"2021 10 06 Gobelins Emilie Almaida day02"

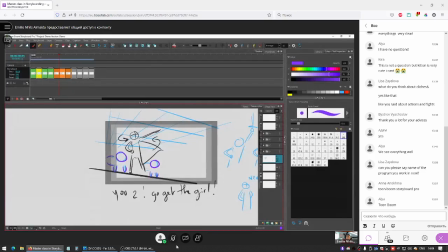[57:36]
I'm gonna make them purple so that we have some continuity. These two beasts are gonna go forward. They're gonna be bigger on the screen.
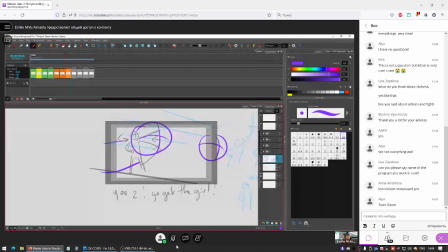[57:53]
This is some terrible drawings because I'm in a rush. Maybe they're cats or something, not their paws. And they're going forward, like so.
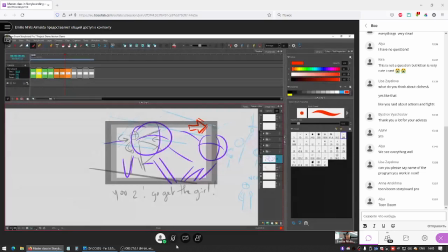So they kind of wipe the camera, and a good way to collect them back would be to have them,
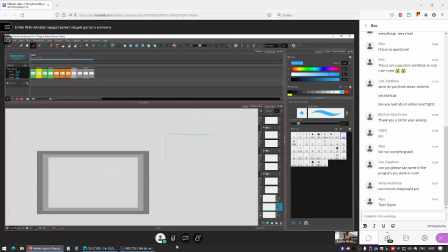[58:32]
I'm gonna make some small drawings to explain my process. You have them again, and they're jumping like this.
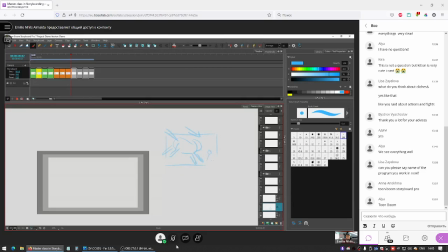[58:51]
Inside, and we have their target being looked down upon. And we can have a Dutch angle with maybe the background a little bit tilted so that all of
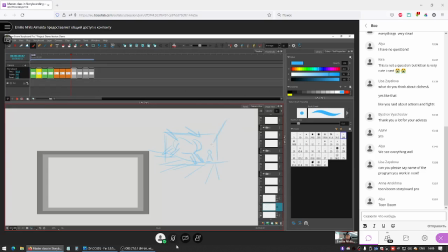[59:10]
the information is pointing towards her victim. And this is a way to kind of make her feel very closed in, like trapped.
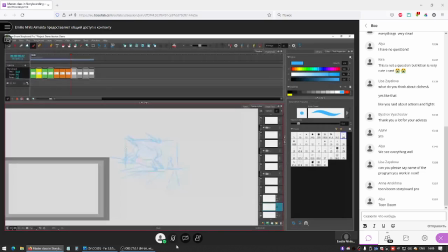[59:24]
Everything is kind of pointing towards her. This would be my first go-to.
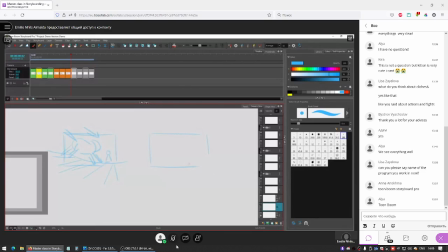[59:40]
it says on the script that the creatures charge and then there's an angle on Squinch, which I think is a sidekick character that is being menaced by a creature, an angle on Tila. She grabs a rope hanging nearby and swings out of screen.
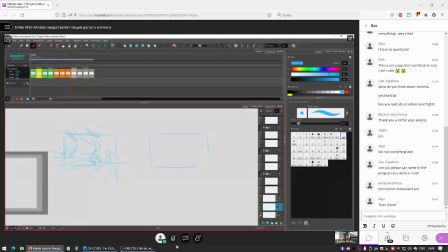[59:56]
So maybe the girl is with a side character, and I would put him on the left just for convenience. And as we could have a zoom in with this to make it even more cramped and to make them even more trapped,
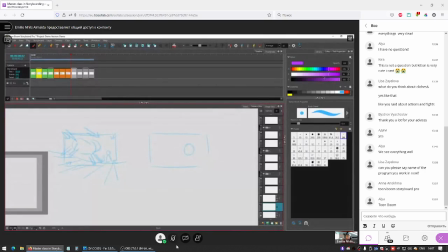[60:19]
we can then have a zoom in on this character, and I'm just gonna color code it purple again. So this is the sidekick, and they're scared, so they're protecting themselves with their arms. I'm kind of really scared
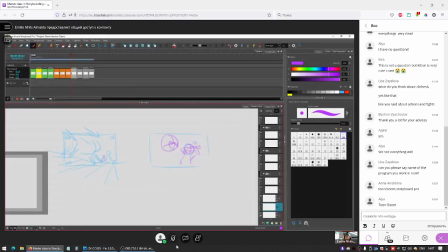[60:40]
where the beast is right next to them with big teeth and an upset face.
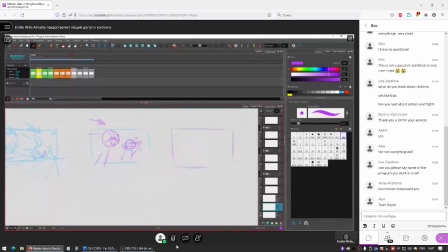[60:54]
And then we have their sidekick. Maybe we have camera movement that shows the sidekick being threatened, but the girl who's with him has none of it.
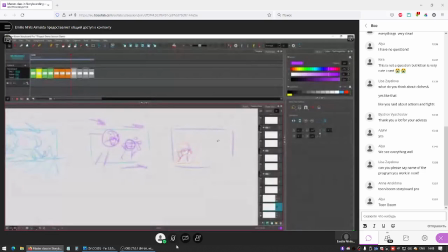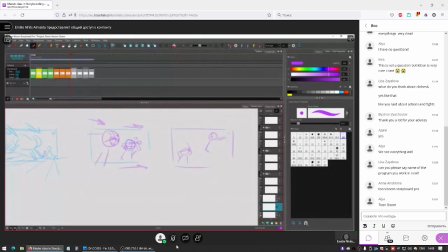[61:22]
She just grabs a rope nearby that we should see in the first shot, and just fix the rope and go, basically.